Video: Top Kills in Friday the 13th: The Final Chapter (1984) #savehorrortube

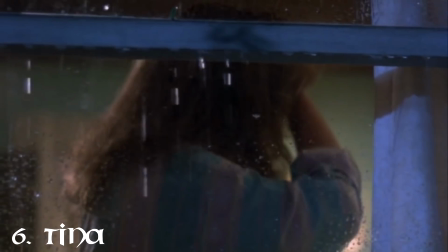(3:36)
I love the fact that all you hear is the rain before he actually grabs her through the window to myself and many other people you know rain you know the sound of rain is very soothing and relaxing and what the movie did was provide a false sense of security I was relaxed at
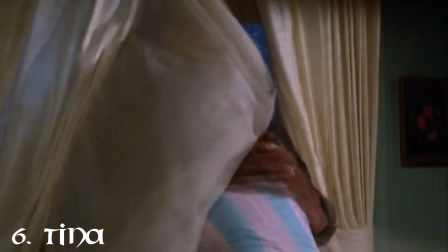(3:51)
that point in time and then out of nowhere that's when you see him crash through the window and throw her out of it that's what made me jump because i was just in a relaxed state of mind so it was just great and what i really love was the actual shot um when
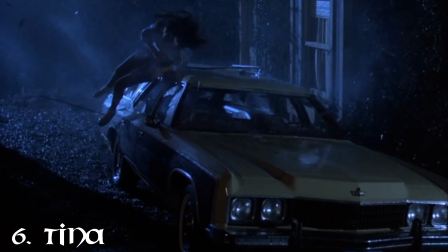(4:05)
she actually landed onto the car in slow motion then you saw the glass just explode out of the sides that was just excellent execution no pun intended starting out my top five is ted who was
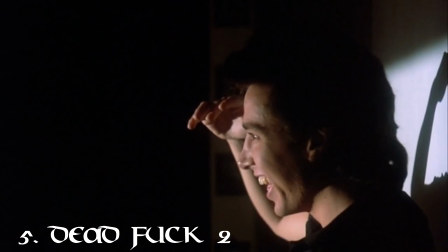(4:18)
stabbed in the back of the head bars hearing him gasp with his eyes wide was good what
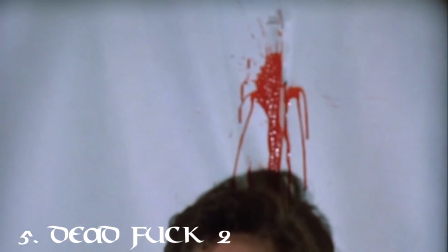(4:23)
i also really liked was actually seeing the screen grip as his body collapsed and left a little blood trail who's
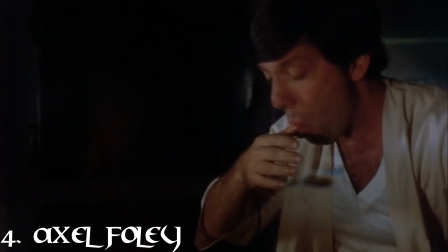(4:31)
the dead fuck now ted at number four is axel who was hacksawed in throat and then his head was turned 180 degrees i was completely caught off guard here and i loved it
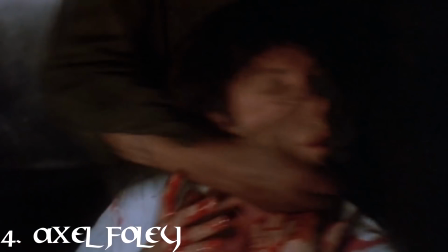(4:41)
and then seeing jason twist his head as far back as i did just made me squirm and i and this was the perfect kill to start off
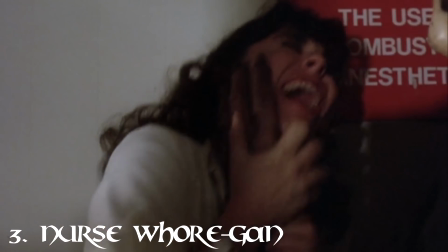(4:48)
the movie i must say that rounding out my top three goes a nurse morgan who was gutted with a scalpel the sound of her work clothes
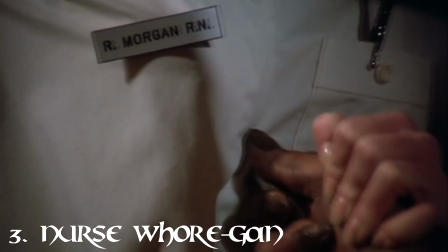(4:55)
actually tearing and then the sound of her screams is just just put this way over the top and actually made my stomach turn just thinking about her being completely gutted with a fucking scalpel just how brutal is that man and in at number two is jason who was stabbed in the head with his machete and then hacked to death at this point he has a body count of 34 victims and seeing his his murderous rampage come to
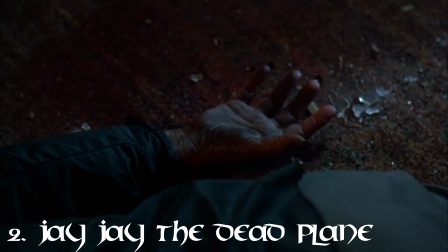(5:19)
an end was a sight to behold you thought it was over till Tommy saw Jason's fingers start twitching so he picked up his machete and started hacking at
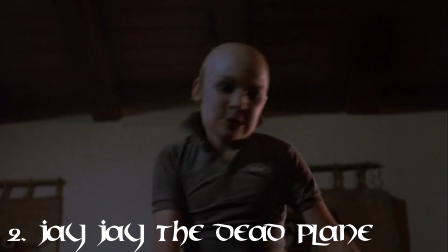(5:26)
him again see little Tommy Jarvis did what the girl should have done in parts two and three okay you just go to town on him with his
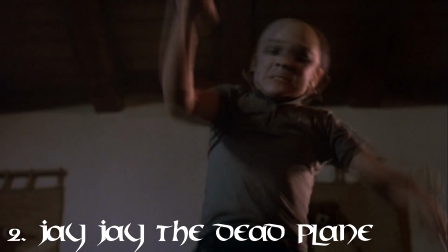(5:33)
machete or with the axe to just keep going and when that arm gets tired use the other arm and you just keep chopping that motherfucker until the screen turns white that's the cardinal rule you keep going to the screen turns white and the number one kill in And Friday the 13th,
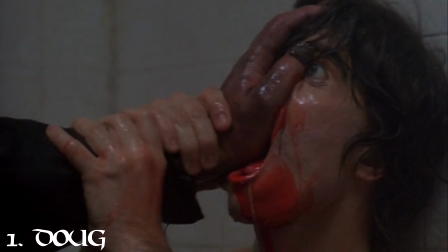(5:48)
the final chapter goes to Doug, whose head was crushed against the shower wall.
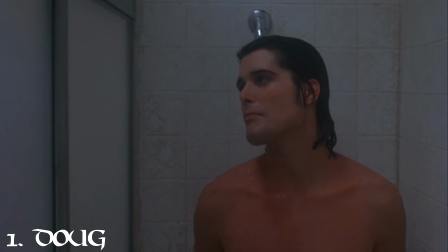(5:54)
Despite how brutal all of the kills were, this one here gave me the moment where I knew Jason was actually pissed off and that he means business. For starters, I knew Doug was screwed.
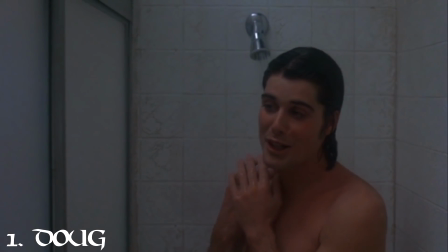(6:03)
I was panicking because of how funny and silly he was acting in the shower, but at any second his life was going to end and it was going to be completely painful.
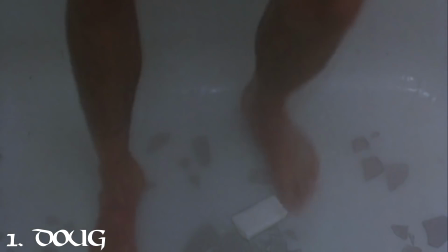(6:11)
Jason's hand comes through the glass and Doug's fate was sealed. But why was this number one?
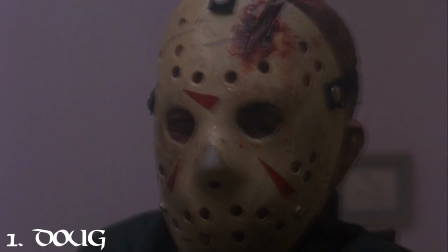(6:16)
It's because this was the only point in time in the movie where you actually got a close-up shot of Jason while he was actually killing someone. Looking back, like, this was phenomenal. It's just the point. It was less than a second that it was on screen and it was able to relay such a message to me. that yeah okay they got one over me last time but you know what now you're fucked because i'm back and i'm pissed the fuck off and there we have it my official
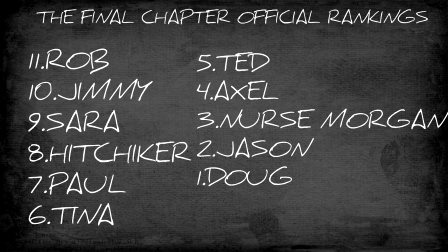(6:50)
rankings for friday the 13th part 4 the final chapter in the comment section below tell me exactly how you'll rank all these kills once again my name's for sean bass this was the killer countdown please make sure to leave a like and subscribe to join the killer countdown clan just don't go burning any crosses now